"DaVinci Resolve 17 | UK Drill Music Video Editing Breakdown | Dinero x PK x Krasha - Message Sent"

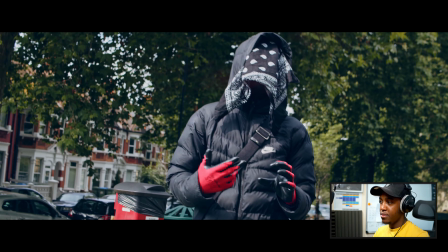Yo, Cole, is that you in the mix? Jump out, push pedal back, let's swing this.
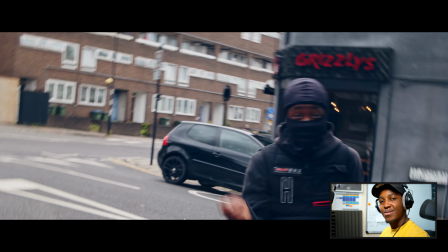I'm on a battle with a kitchen. It's a kitchen knife, I might swing it right as I hit the guy, try turn man victim.
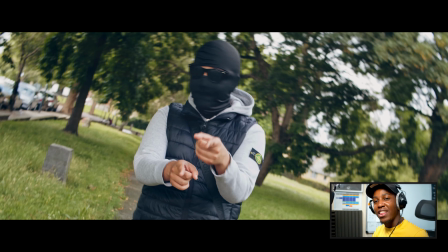A lot of people have been asking me, how did you do that effect? That looks so cool. Because if you actually look at it, let's go back actually.
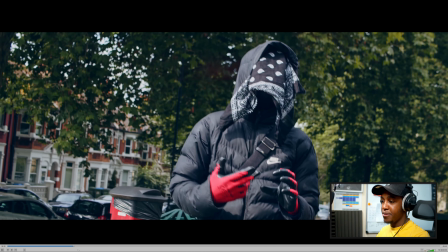Yeah.
Oh, is that you in the mix? Jump out, push pedal back, let's swing this.
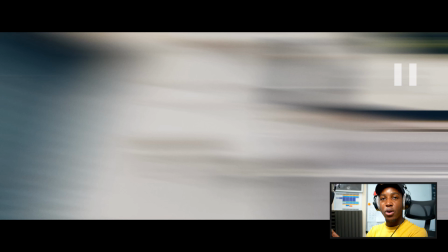I'm on a battle with a kitchen.
You can tell that there's two locations at that different locations.
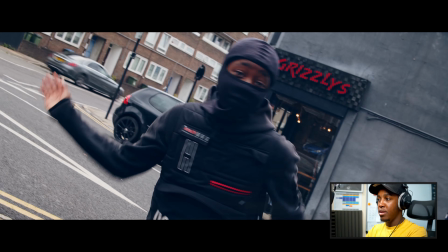The kitchen knife, I might swing it right as I hit the guy, try turn man victim.
Okay, so let's break that down.
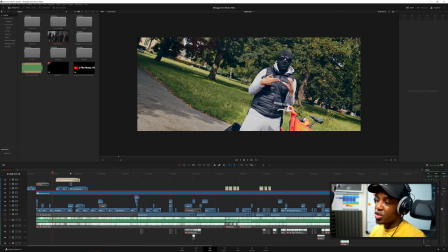Alright, so I'm here in the video editor. This is DaVinci Resolve, as I explained. You can get a free version. I totally love it. I recommend it all the time. So if we go to the actual thing itself, to the bit where that came in, let's extend this.
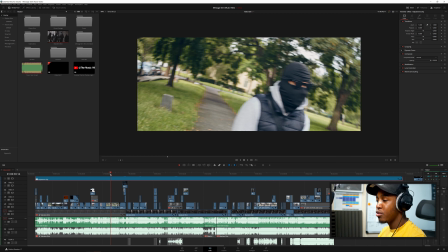Let's make this. I'm going to remove the color grade on top. Okay, with the country on top.
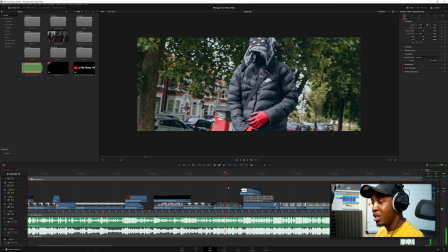So the first bit here is when the verse comes, or when the hook comes in, is this bit here.
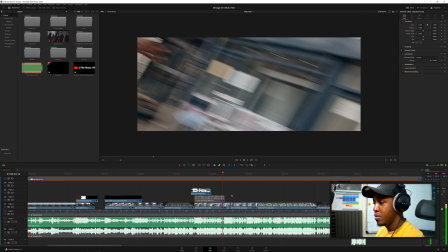I'm on a better rule with a kitchen. It's a kitchen.
So how did that affect?
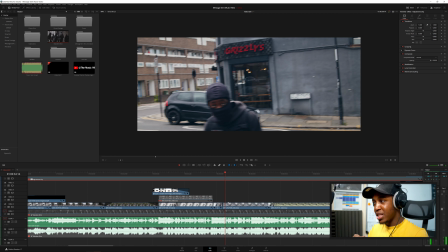It's kind of simple. Most of the effects happened when I was recording the video itself. So I had the camera, the artist was in front of me, and then we planned, okay, when I do this, when they do that, like switch the camera, I move as well. So it was one take, one motion, then I span around, I panned to the right in that motion.
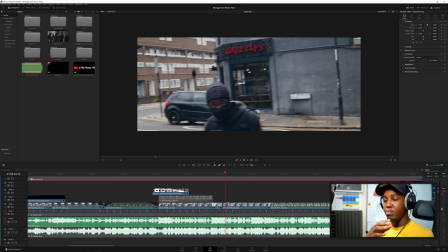And after we made sure we maintained the same positioning or movement with the other artists as well, so that when they switch their hands or whatnot, it's the similar motion.
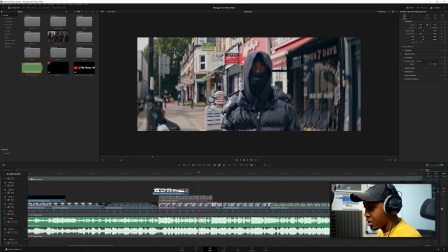So essentially all I did here, if I just play the individual one here, so if I take off this effect for the time being quickly, in fact, let me duplicate it here, right? And then just extend this quickly. Okay, so all you're seeing now is the one on top.
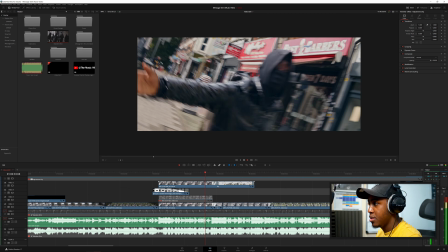Jump out, push pedal back, let's swing this. I'm on a better rule with a kitchen. It's a kitchen knife. I might swing it right as I hit the guy.
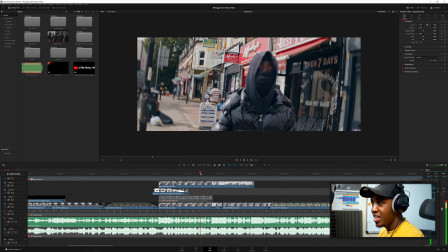Try turn my.
You see that? So essentially all it is that, and because there's motion blur, without motion blur is the blurry effect that you see, because it depends on the shutter rate, all of these other camera settings.
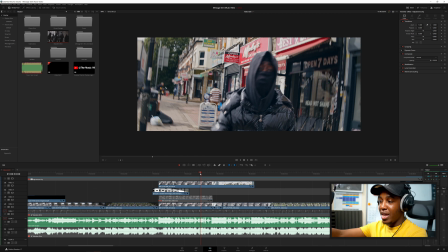Because of that motion blur, it makes sense that when I go to the editing software, I can add like a smooth transition, which adds more blur, and the more blur there is, I can kind of fuse it in together and transition it to the next one.
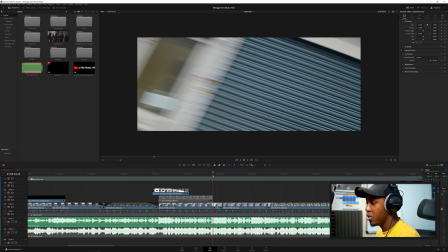So that's what I did here. So if you look at the next one here now, so all I added here, the type of effect I added was this effect.
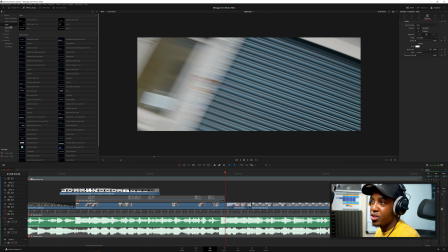It is called, what transition is it? Let's check it out. I went to video transitions, and I think I went to smooth cut. No, not smooth cut. Push. It was either push or slide. Okay. Then what that does here is push.
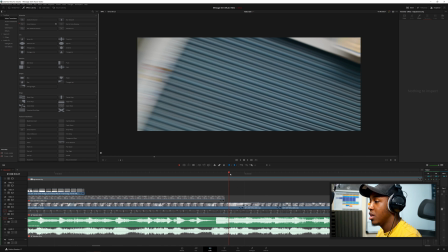Then what that does here, you can see if you look closely. If I go frame by frame, like this, you can see it starting to fuse together.
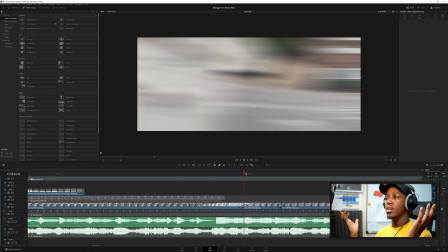And because it's so fast, it gives you the illusion that hey, something's changing, or it's transitioning.
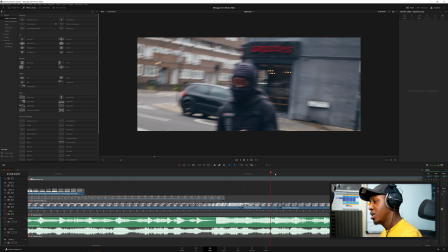And then I came back to this other artist.
Then after we did that, Knife. I might swing it right as I hit the guy.
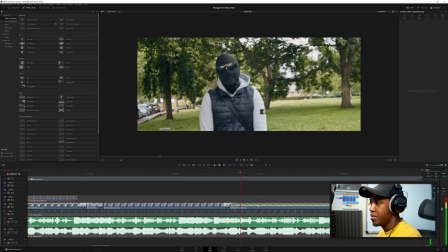Try turn man victim. same thing there.
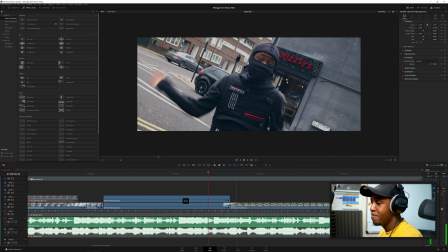So if I play this bit here, if I just bring this to the top, right, and then after I'm going to show you just this version here, so you can see his one.
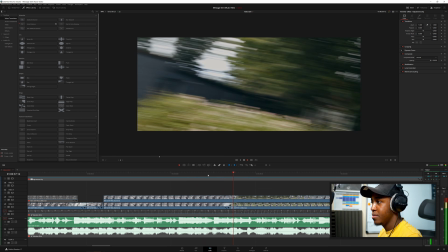Try turn man victim. Leave him victim.
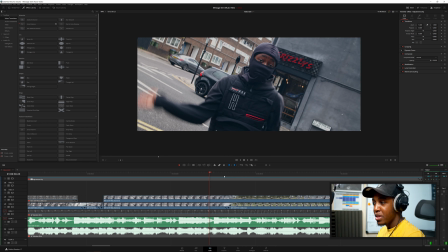And it kind of worked there as well, because where the artist was positioning himself that time, where it was going to move to was where the other artist was kind of going to be. So he wasn't there, but we kind of stitched it, and that's how the composition kind of worked out, and it worked out very nicely.
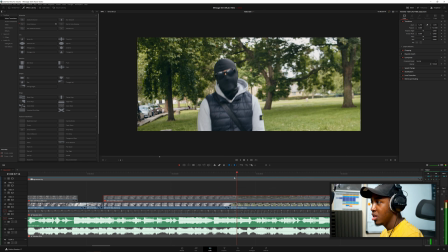See that? And then when we actually added the next one, of course it was a bit faster here, but it worked out there.
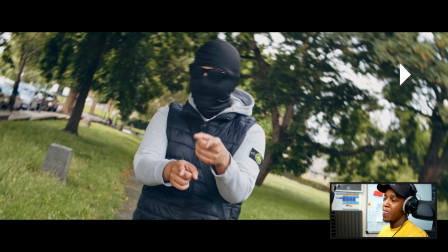So that's how we did the effect there.
Let's go back to the video. Leave him victimized. Poor man's tea, leave it liquefied.
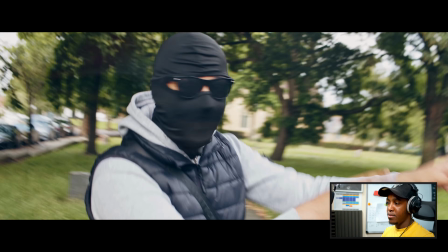I thought bro tap that is knowledge. Who would've knew that it hit the side? Jump out, push pedal back, let's swing this.
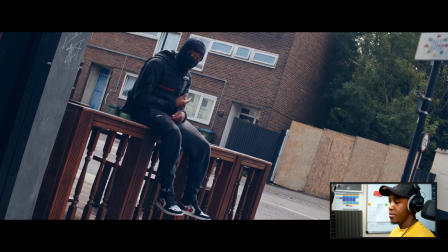I'm on a better rule with a kitchen. It's a kitchen knife. I might swing it right as I hit.
That effect there, let me show you how I did that.
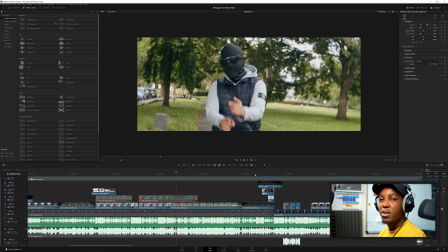Okay, cool. So for that effect there, it's not a hard one, but sometimes it can be kind of time processing or time intensive.
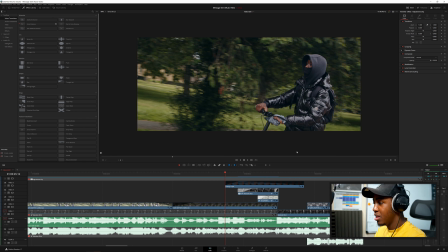So essentially all I did here was masked out the individual, the artist there. So if we go to here, I masked them out.
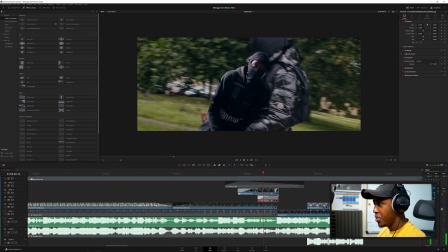Let me disable all these other background effects as well. So I masked them out like this. So this is what you're seeing.